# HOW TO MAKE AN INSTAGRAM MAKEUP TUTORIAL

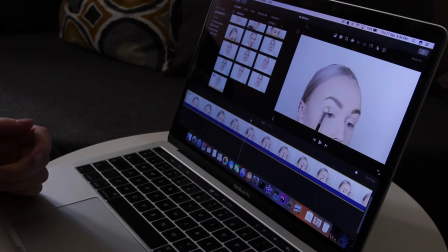I know you're going to be blending that eyeshadow. Instagram tutorials are not very educational in that sense.
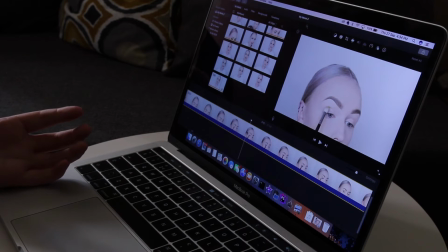They're just to show you what you did, what color you applied, and then you're moving on. That is also the guideline which I like to implement into my tutorials.
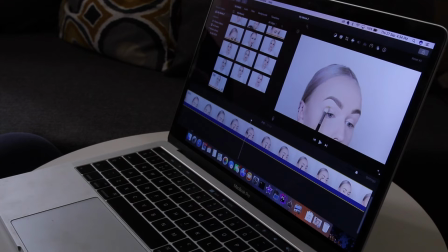I like to have it quick and fast, and that people keep it moving, because you don't have all day to sit around watching other people blend their eyeshadows. You also have your own life. So that is why I try to keep mine as short as possible actually.
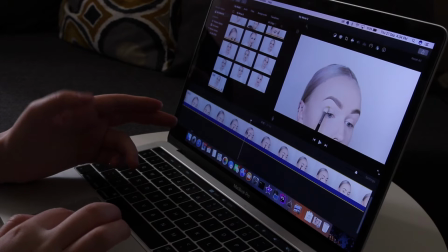So one thing which I really like to do, as you can see, I just put the brush in my crease and then I am patting over it, and then you can see the pigment. That is like already enough for people to know that I'm going to be applying that green eyeshadow in my crease.
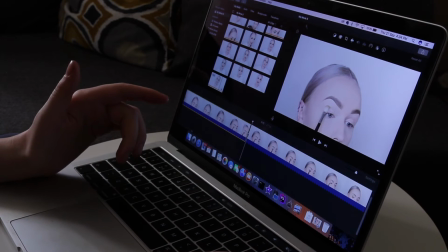That's it. So right now I'm just going to be splitting the image, and I'm going to be removing all of the previous footage.
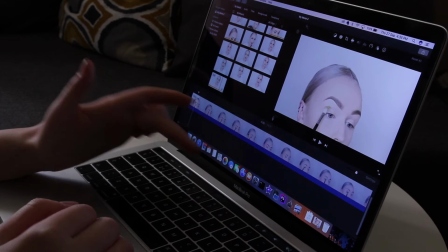And I'm going to let it run. I'm going to let it stop. I'm splitting it again, and this clip is right now 0.8 seconds long.
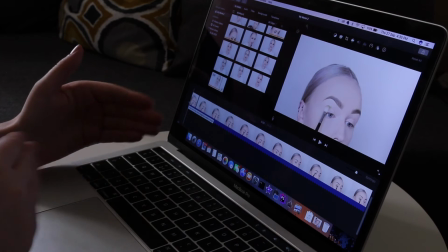When you're editing right now, clips can be longer, like have clips of 1.7 seconds and everything.
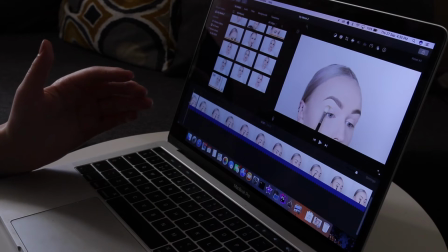It doesn't really matter. At the end I always run through like the entire tutorial.
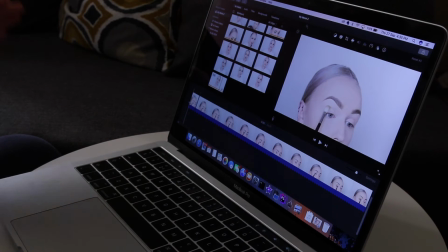I think about probably like 20 times to try and cut parts from it to make it even shorter and even quicker.
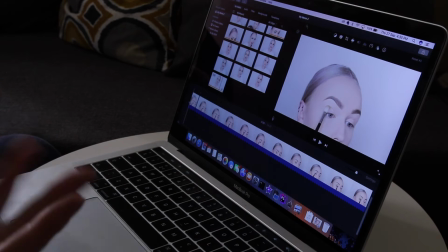So right now if it's a bit longer it really doesn't matter, because we're going to be going over it a couple of times.
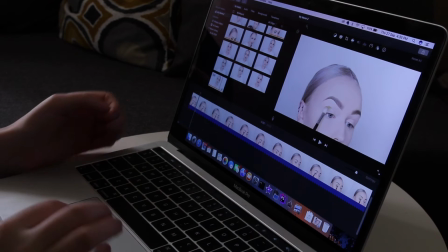So now that I have like my initial frame of me applying the eyeshadows, I'm just going to be skipping through like my timeline a bit more to see where I'm once again like applying it,
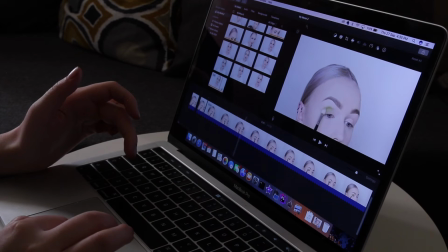and then I am taking a small section from that part again and just going further. Here I'm blending a bit, that might be interesting. Next, here I'm dragging it outwards, that is interesting to know.
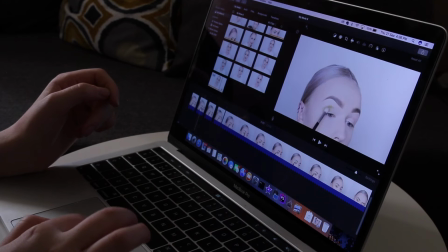But have it short, have it quick. As you can see, these clips are 0.8 seconds, 0.6, 0.8 and 0.8. Have it really quick and fast.
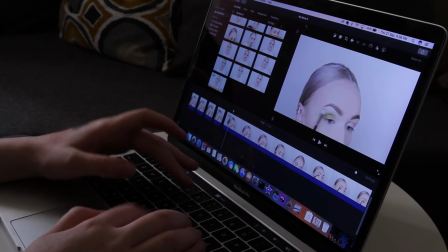So right now I'm just going to be running through this entire tutorial, taking small clips and bits from every part.
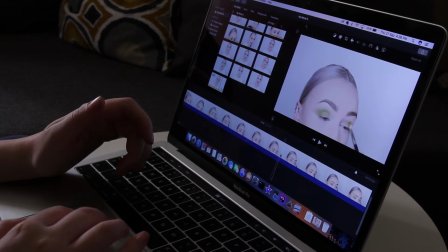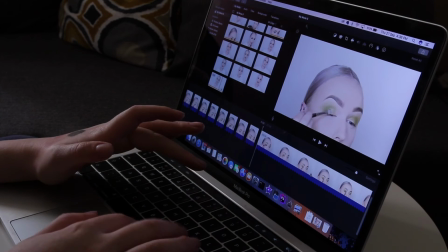And as you can see, I'm just really quickly like running through the tutorial.
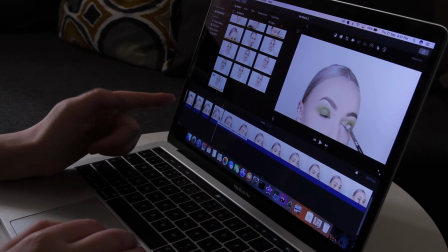This is like a clip which is 1.3 seconds long. That is actually too long for my preference.
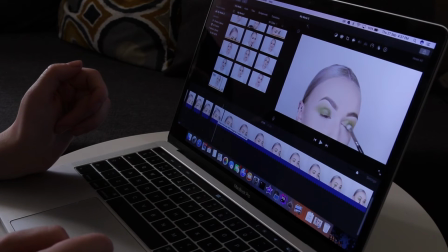But I'm just going to be leaving it at 1.3 seconds for now. Because like I said, at the end I'm going to be running through it again.
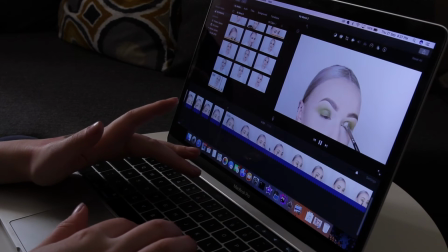And I'm going to be taking clips out, making certain clips shorter.
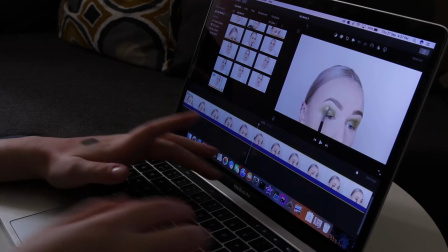Just don't be too harsh on yourself, because you have all the time in the world to actually make a video for Instagram.
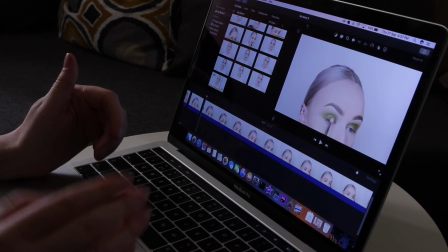One thing which I also have as a tip, because your clips are really short, you don't want to waste 0.3 or 0.4 seconds on you actually getting the brush onto your skin.
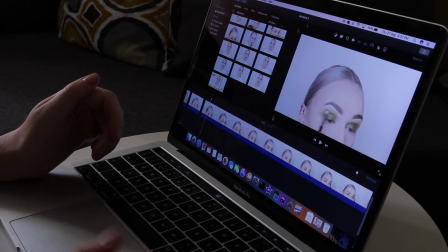Like here, I am still bringing the brush onto my crease. That is like 0.7 seconds wasted. If you're going to be having a frame like this, make sure that you go onto where you put the brush actually onto your skin and split the image there.
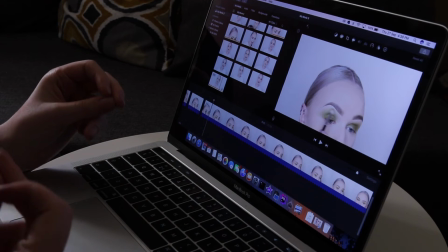Because that way it will seem quicker to the person who's actually viewing the tutorial,
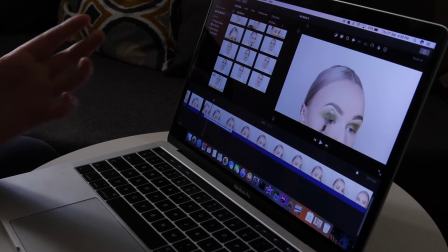and they don't want to sit around until you have the brush finally on your eye.
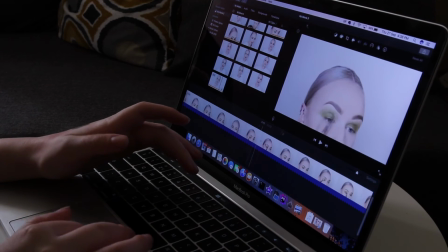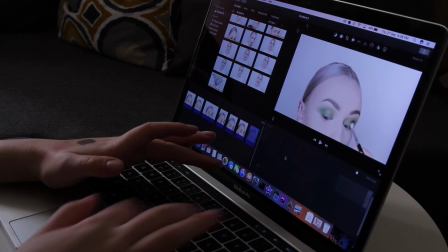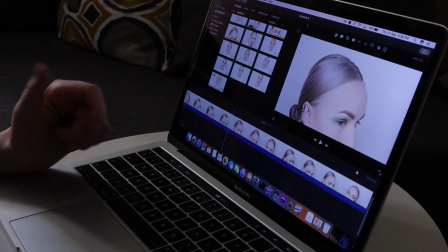As you can also notice from the footage, when I am applying an eyeshadow to my left eye,
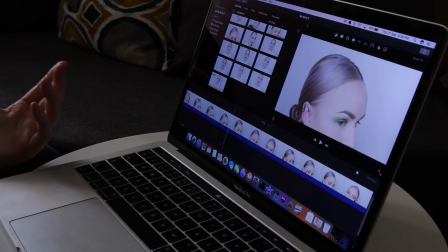which is not really the side which is showing off the most in my position of filming, I always try and get the initial application of eyeshadow and the first part of blending onto the frame.